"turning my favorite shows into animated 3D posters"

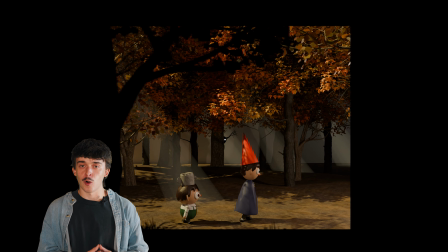[24:43]
I think it fits really well with the overall wooden puppet kind of vibe that I'm going for.
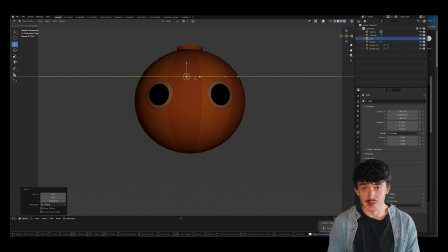[24:48]
After rendering this out for literally days of my life, it was time to make our big ol' pumpkin boy. For Enoch, I used a sphere with a few Boolean modifiers to create his eye holes and the mouth.
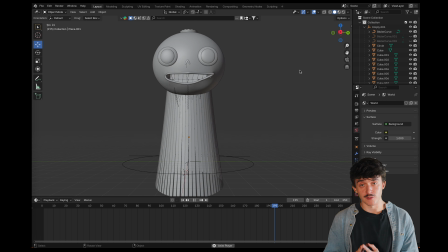[24:59]
Then I used a plane with an array modifier to create the skirt around his big head. I also used a wave modifier to give the skirt some movement so that it kind of looks like he's constantly thrusting.
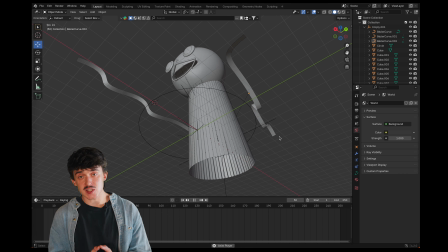[25:14]
For the actual animation piece, I brought in a few curves to act as ribbons.
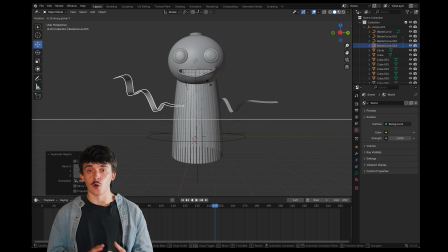[25:19]
Then I can animate those curves over time to make it look like little arms are coming out of Enoch to grab our dear brothers as they walk by.
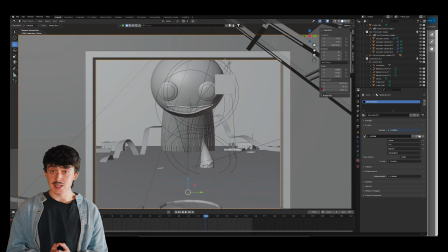[25:26]
Then we can bring that boy into our original scene, add some fog, crates, and pumpkins here and there,
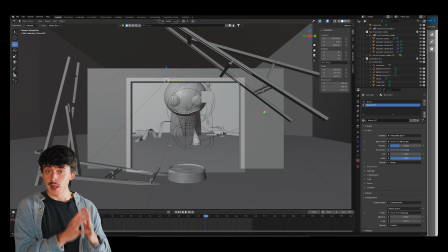[25:32]
make sure that all of those are parented to the original empty so that it follows the original animation.
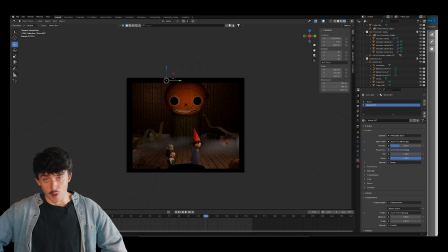[25:38]
And with that, we have a spooky little barn for our duo to walk through. All right, I have a confession to make.
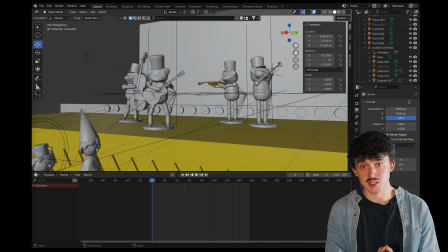[25:45]
I completely forgot to record myself making this next part of the video.
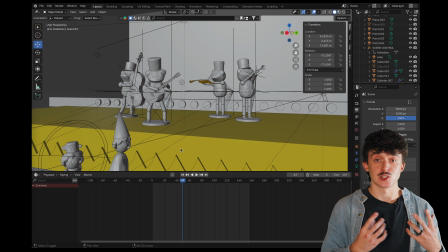[25:50]
I think it must have slipped to the mind of old past William here that this was a crucial piece.
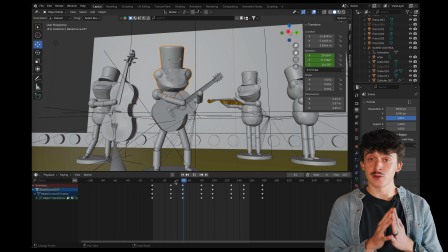[25:57]
But basically, I created some 3D wooden frog puppets, gave them some little instruments,
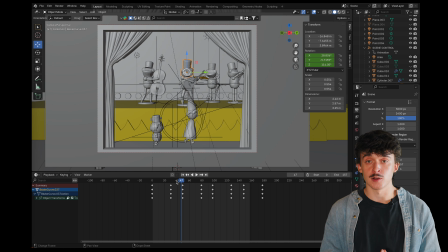[26:02]
and animated them in a really rigid way to make it look like they were frog puppets playing instruments.
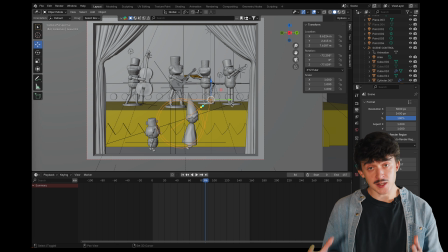[26:09]
I also placed them on a stage above our main characters a little bit because it looked cool.
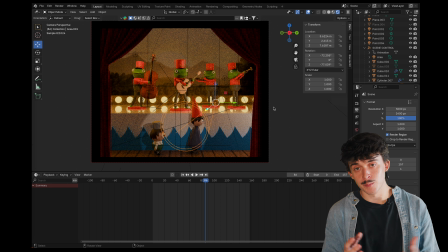[26:16]
I know that's not lore accurate at all, but again, it looks cool. But that's the third scene for you. And with that, we can go over the garden wall together as we watch this 3D animated poster made by William Designs on this side of the screen that you're watching on that side of the screen in a YouTube video. Again, make sure that you stick around until the end because I have a little surprise for the true Over the Garden Wall fans out there.
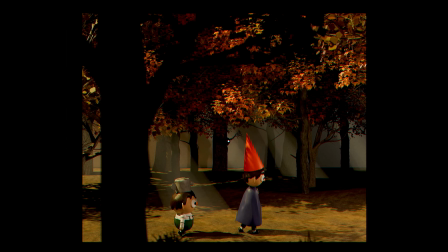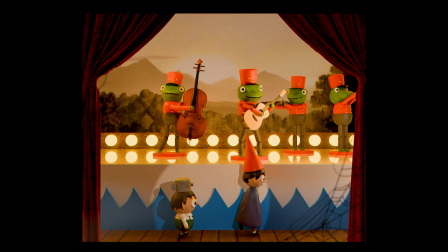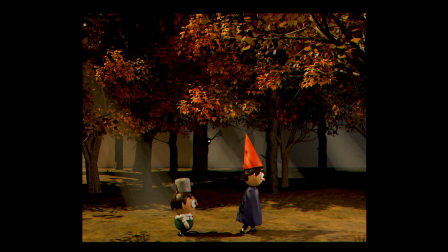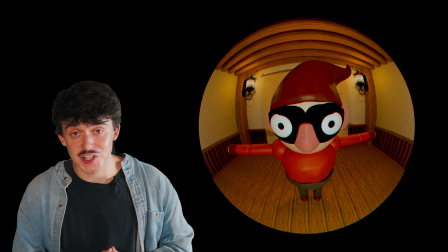[27:24]
You thought I forgot about the best character in fiction ever? You fools. I am the highwayman. I make ends meet.
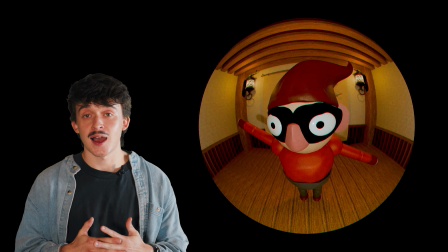[27:33]
I also think that this guy might be the love of my life, to be honest.
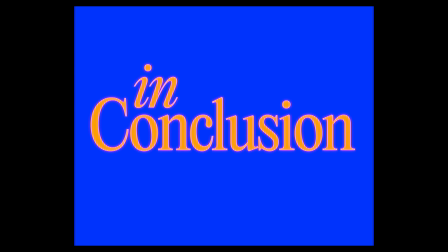So, here we are at the end of a very animated William Designs video. This one was an absolute beast to create. You could say there were a lot of moving pieces and parts,
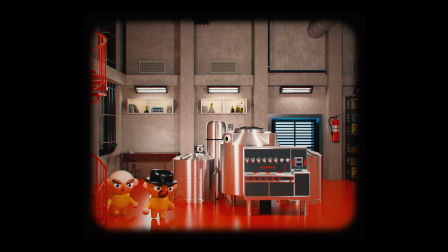[27:58]
but I'm extremely happy with how the 3D animated posters came out.
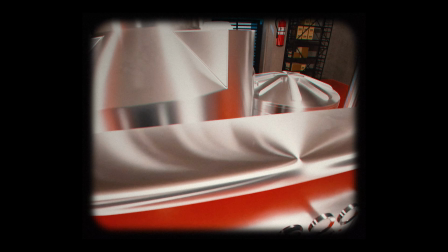[28:03]
It makes me want to dive into this medium just a little bit further. So I have a few ideas, so stay tuned.
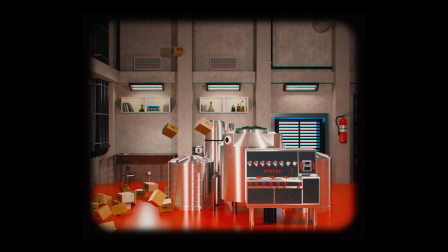[28:09]
I also wanted to take this time to say thank you. Thank you for watching, liking, and commenting on all of these little videos of mine.
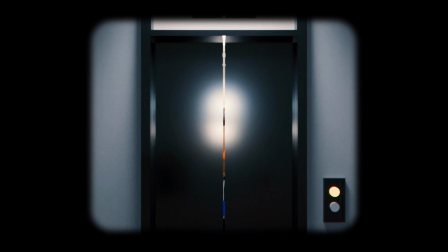[28:18]
The amount of support has been truly overwhelming, and it just kind of blows my mind that people actually like to watch these.
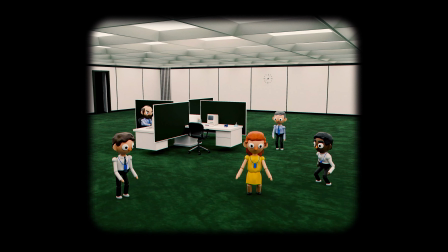[28:26]
So, thank you. More than anything though, I hope that these videos inspire you to create.
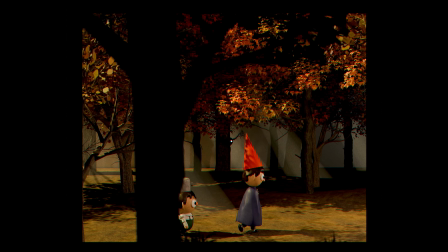[28:33]
I hope that they inspire you to create something new, something different, something that you're uncomfortable with.
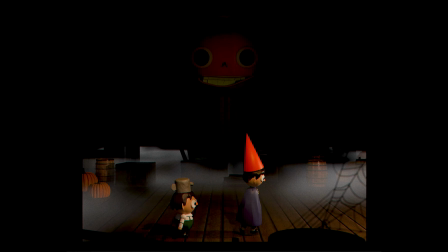[28:39]
Because you never know where your art could take you and who you could be at the end of it all.
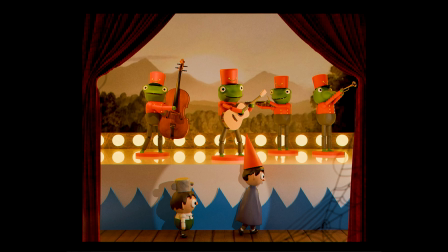[28:44]
So, go do whatever you do best.